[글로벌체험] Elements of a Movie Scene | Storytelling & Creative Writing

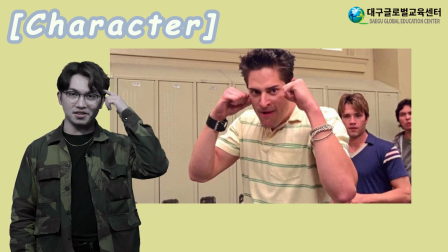(16:57)
I think he looks a little angry.
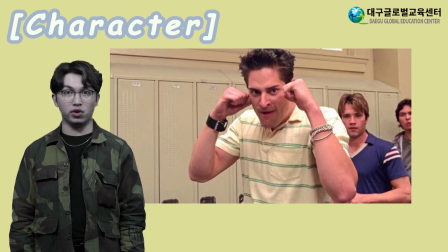(17:03)
How does the director make Flash look like a mean, scary bully? The director made Flash big, strong, angry, and ready to fight.
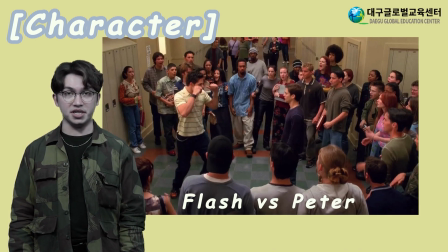(17:19)
In this scene, Flash wants to fight Peter. Now, let's compare Flash and Peter. Flash looks bigger and stronger than Peter.
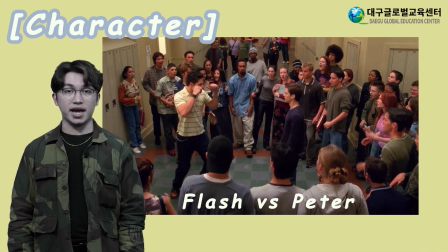(17:34)
Flash looks angry, and Peter looks surprised. Flash looks mean and scary. So, Peter looks small and scared. When a director thinks about mise-en-scene and character, they will think about many things. Is the character strong or weak? Big or small? What does their face look like? What actions are they doing? How can the director think about mise-en-scene and costume? A costume can give us lots of information about a character.
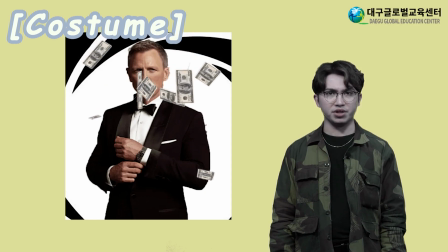(18:23)
A suit might tell us a character is a rich, important person, or maybe a spy.
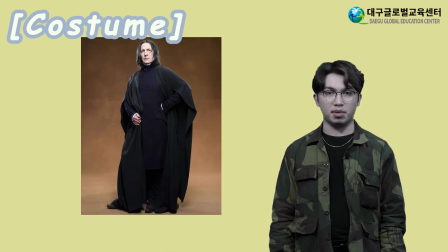(18:32)
A dark-colored costume might tell us a character is mysterious.
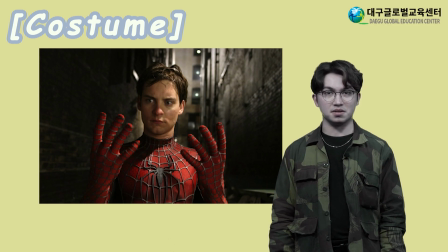(18:38)
A superhero suit tells us, well, that the character is a superhero. How are costumes used in Spider-Man? What does Peter Parker wear?
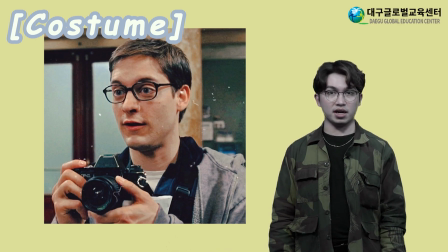(18:54)
He wears very normal clothes because he is a normal high school student. Peter Parker is shy and nervous, so his clothes do not attract attention.
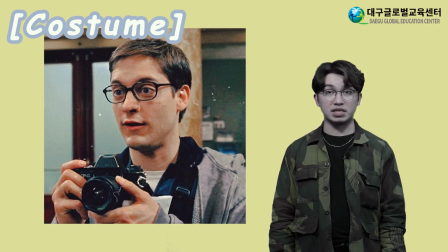(19:13)
Peter Parker famously has glasses. Traditionally, glasses tell us a character is smart, nerdy, and in the past, uncool.
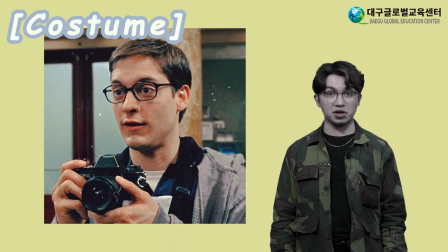(19:28)
Peter Parker is also smart, nerdy, and uncool.
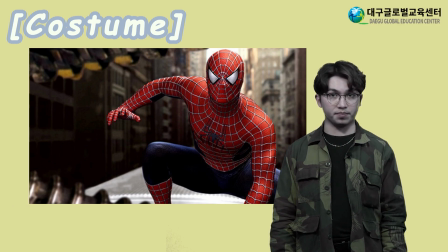(19:37)
What does Spider-Man wear? A superhero suit. The suit has bright colors and looks strange. It attracts a lot of attention because Spider-Man is special.
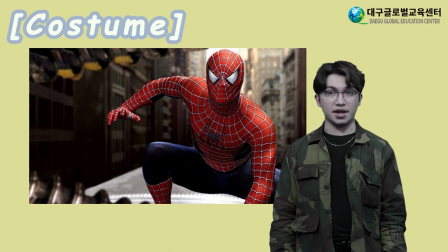(19:55)
Spider-Man wears a mask, and the mask makes him mysterious. The suit helps Spider-Man look heroic, brave, confident, and strong.
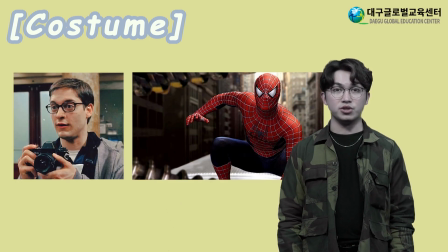(20:12)
Peter Parker's personality changes when he becomes Spider-Man. And the different costume helps us understand that Spider-Man is different from Peter Parker. How can the director think about mise-en-scene and props? Props can give us information about the characters. Harry Potter has a wand.
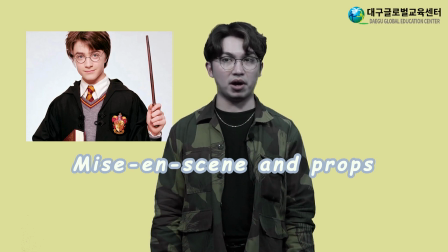(20:42)
This tells us Harry Potter is a wizard. Props can tell us information about the setting.
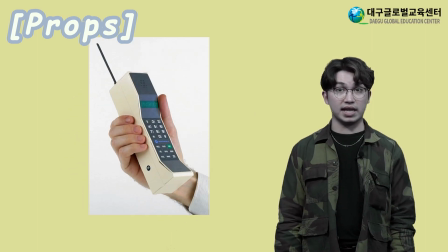(20:51)
If a character uses a phone that looks like this, are they from the future or the past? They are from the past.